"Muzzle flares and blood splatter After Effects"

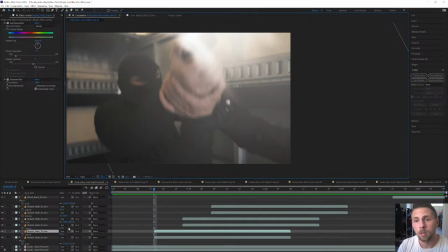4:14 But the way I did use it is I set those muzzle flares on screen, because it's a light source,
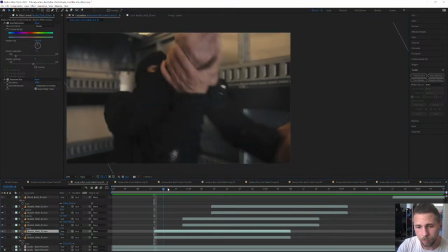4:21 and when you work with the light source, then those things have to be set to screen or to add.
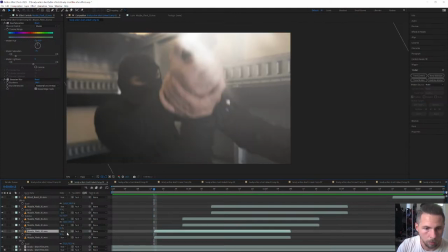4:30 Add would have worked just fine too, but I can show you what the difference is when I set this to add.
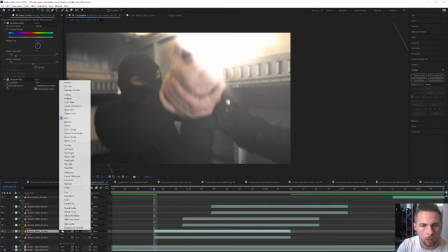4:35 It's just much glowier and more saturation, and I feel a screen usually gives me better results, more realistic results.
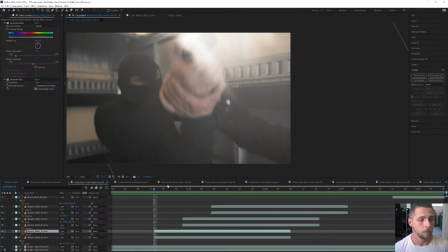4:46 I see a few more people popped in. Welcome to my live stream. My name is Phil Flock, and we're doing some visual effects today. And again, if you're new to this channel or new to this stream, make sure to like it so I know that you guys are actually watching.
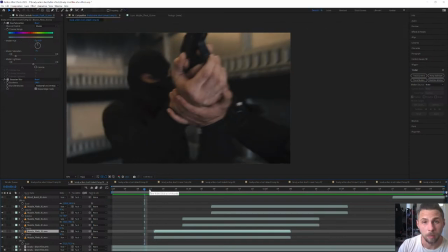5:04 But welcome. So we have three shots here.
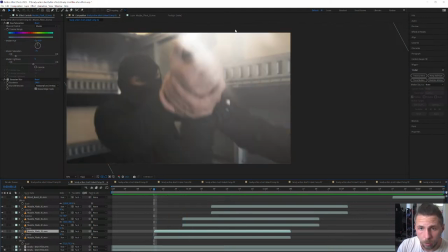5:09 What I didn't do yet in the previous version, I didn't add shells.
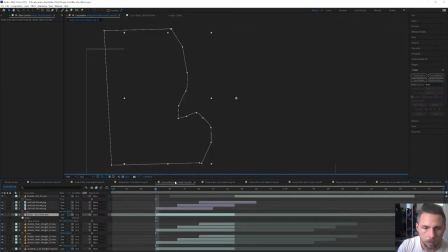5:14 And usually I like to add those too. It's just a little thing. And for that, I actually used those later on.
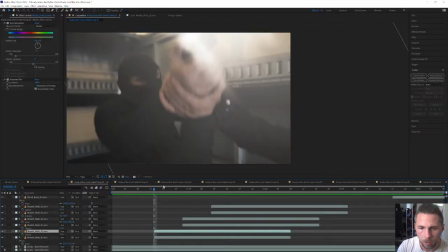5:22 So I'm gonna just copy it from a later shot and insert it here, copy paste it. See, this is what the shell looks like. And bring it wherever the gun is, bring it to the right scale, bring the scale down until I feel like, okay, that's the right size.
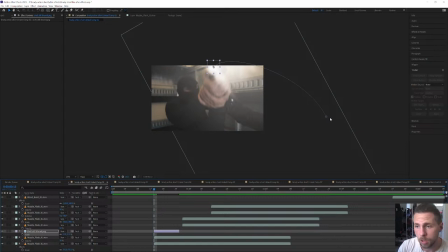5:43 It's still animated from the previous shot, but I'm just gonna change the animation to right, because when you have a gun, the shell flies to the right or upright, so this is what I'm gonna do. And depending on how the gun is angled, which we don't see it in this shot, I can
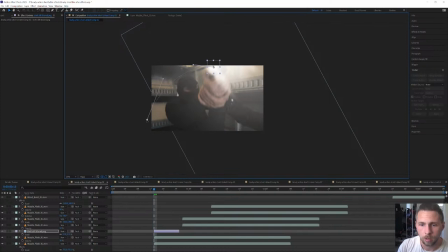6:03 improvise a little where exactly the shell is gonna fly towards. So right now I have this.
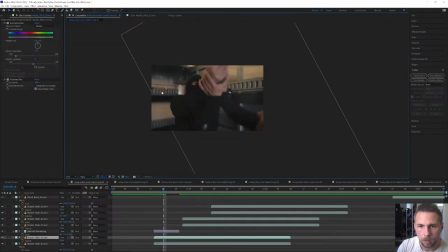6:11 It's just a little detail, but it does make the difference if you add those. So I always try to do that. So we have the shell flying. Can you see the difference between this and the rest of the shot? Why it doesn't feel like it's implemented?
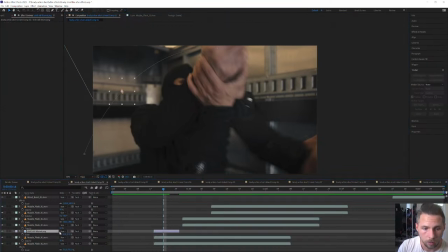6:29 Because there is no motion blur on this, but there has to be, and that's an easy fix. I just have to turn on this motion blur button, but also this here. It enables motion blur for the entire shot, which makes the entire shell less visible, but it's still there.
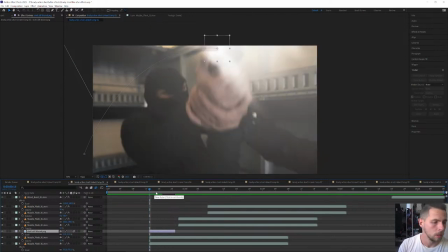6:47 And I feel like that's an important detail to make sure you always have in there. So now I'm gonna duplicate it, bring it to the next shot where the gun shoots again,
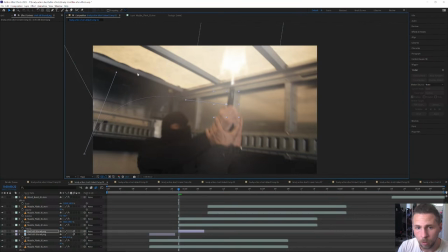6:59 bring the first frame where it appears there. Now I'm just gonna change the angle a little so it's not exactly the same.
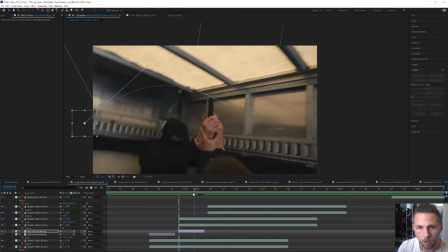7:09 Now I have another shell flying to the camera left.
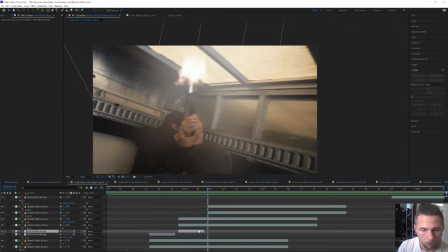7:14 It's there, right. I'm gonna do it one more time because there's one more shot. I think two total, there's two more. Again, bring the first shot. Where's the gun? There it is. This one could even go almost straight back, but in a little curve.
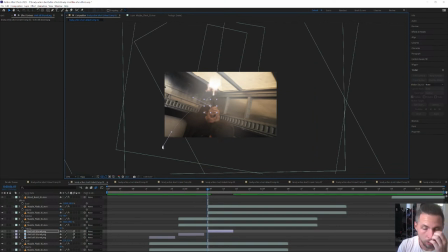7:35 But still out of shot, out of the frame, because I don't want it to, stay there. Otherwise it would just be in midair after it's done, and I don't want that, so pow.
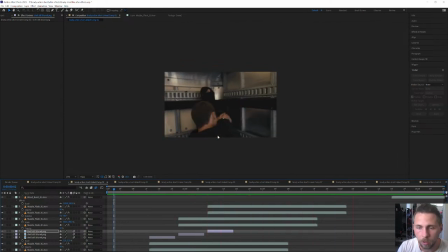7:49 So now when I watch this, I see shells flying off, and then it's just a little detail, but you would, if it wasn't there, you would feel like, it would feel like something is wrong with that.
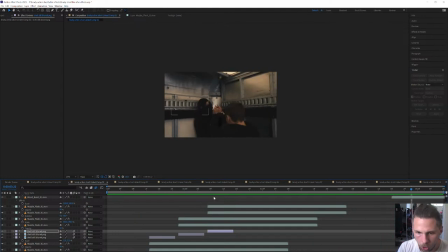8:05 Okay, there's one more shot. I don't think I need a shell here because it's like, so the gun is covered.
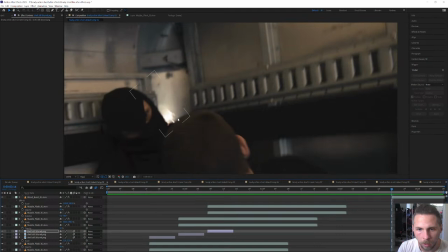8:10 I even added a little muzzle flare here. Actually, I feel like it has to be more here, blurrier.